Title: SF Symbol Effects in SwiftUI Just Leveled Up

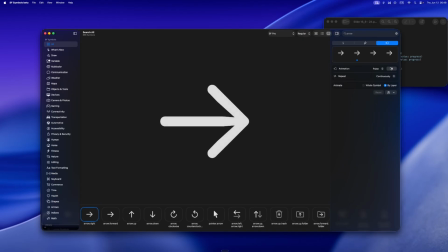You'll notice when this animates with draw on, the line draws first, followed by the arrowhead attaching at just the right moment. That timing, that buildup, express, is part of what makes it feel intentional.
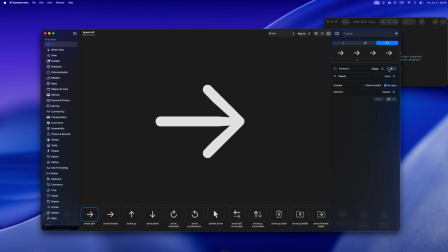Understanding how symbols are layered is key to customizing or annotating your own later. It tells you what kind of animation flow you'll get by default and what you might want to tweak for more emphasis or clarity.
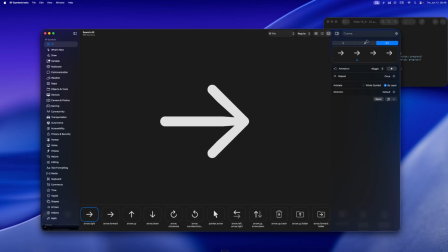It's not a single stroke, it's two shapes, the shaft and the arrowhead. And those shapes are carefully aligned so that animation, like a draw effect, doesn't feel off.
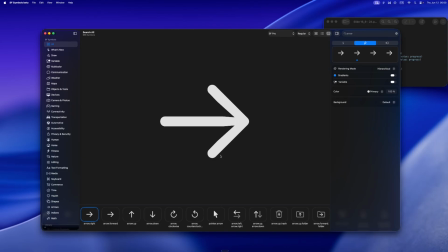This layer structure is what makes the new features possible. Here's the big feature, Draw. It's a new animation system that lets your symbols animate along their own paths.
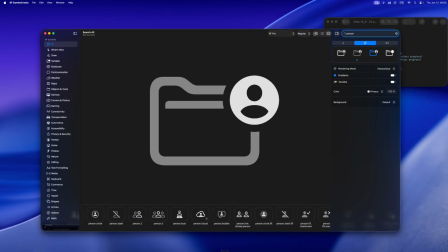Not a fade, not a scale, a literal draw, like it's being sketched live on screen.
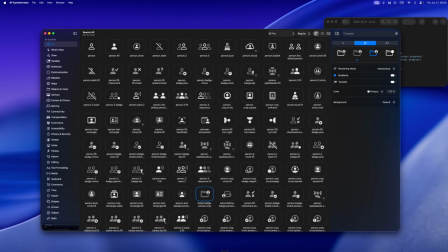To try this, open the SF Symbols app. Make sure you're using version 7. On the left sidebar, click What's New, then choose Draw. Pick a symbol from the grid. You say person.wave.to. Now look to the right-hand side. In the inspector panel, you'll see a tab with a pencil icon.
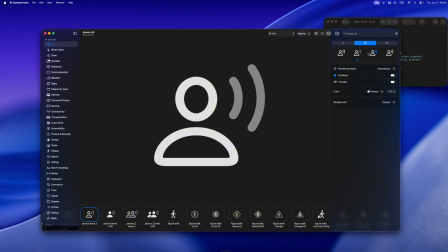That's the draw settings. Click the pencil icon tab. You'll see the draw on and draw off animation options here. Click draw on and hit play, the play button, to watch the symbol animate onto the screen. Try switching the animate style below to whole symbol by layer or individually.
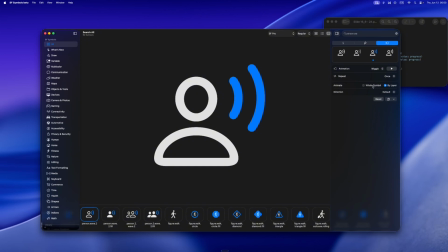You'll find this right below the animation dropdown in the draw tab. When you choose whole symbol, every part of the icon animates at the same time. It's fast, unified, great for bold, snappy moments.
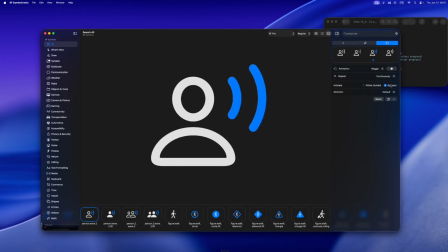By layer animates each component of the symbol with a slight offset so they don't all start at once. Perfect for something like circle.grid 2x2, where each box can appear in sequence.
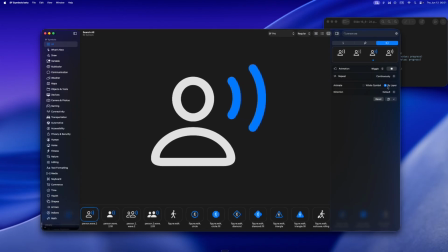Individually takes it even further, one path at a time, from start to finish, before moving to the next. This one feels like someone sketching, slow, precise, almost meditative.
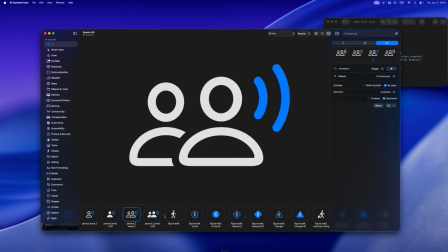Use it for icons where you want the audience to notice each shape arriving.
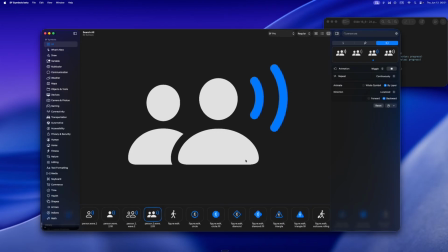Try all three on the same symbol to get a feel for what works.
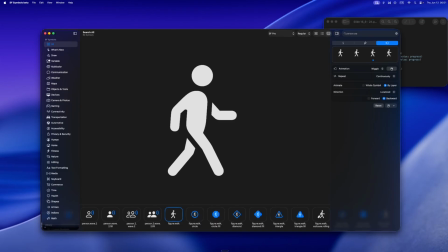Try setting it to whole symbol with person.wave.to. The whole icon just pops in all at once. Kind of bold, right? Feels super snappy, like it's saying, hey, I'm here.
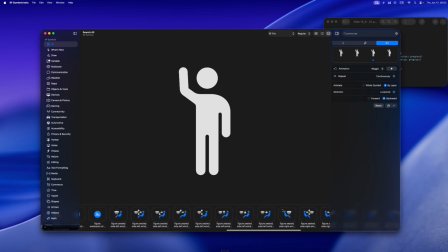Perfect for something like a notification or a quick visual ping. It's fast, kind of bold.
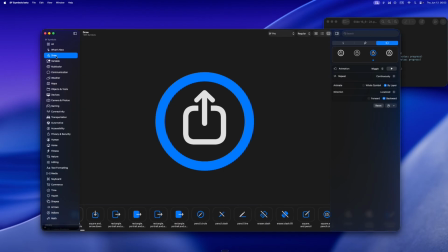Good for notifications or quick reveals. Now switch to by layer, the head, body, and wave. Animate and offset. It's a little softer, more rhythmic. You get a sense of the character assembling.
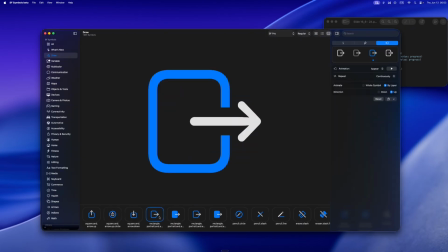Finally, try individually. Each stroke draws in sequence, the outline of the head, then the arms, then the movement lines. It feels hand-drawn, deliberate, like someone is sketching it for you. This subtle shift changes the emotional tone of your UI.
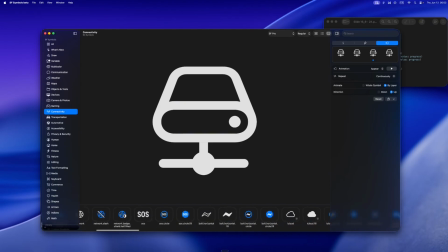Whole symbol feels confident. By layer feels dynamic. Individually feels thoughtful.
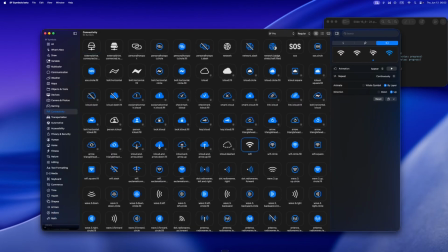So depending on your app, a journal, a fitness tracker, a meditation tool, you can shape how your interface breathes.
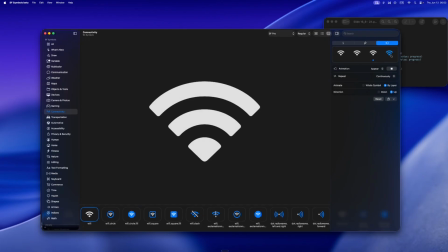They each change the rhythm of your interface in small but powerful ways to see how each version behaves.
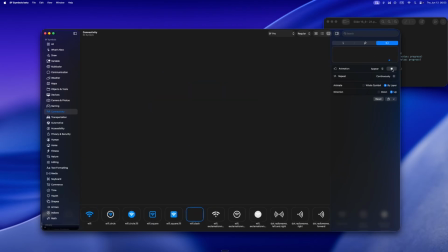Individually is my favorite. It feels more intentional, like you're sketching something with care.
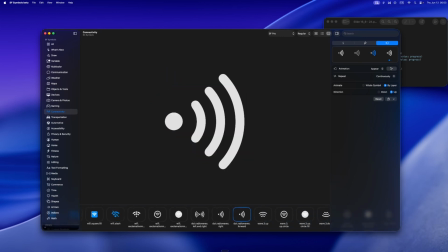I actually used this style in a journaling app I was prototyping.
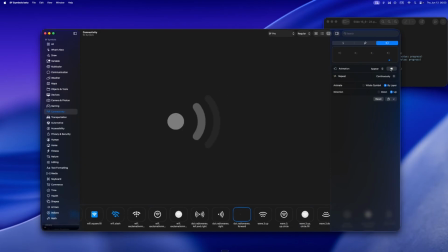Every time you tapped a new entry, the icon would draw in like a hand-sketched moment.
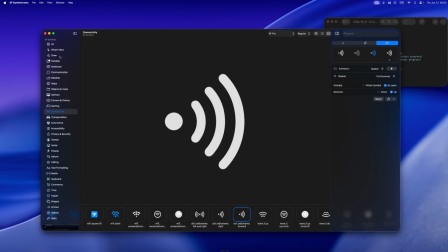It made things feel calmer, more personal.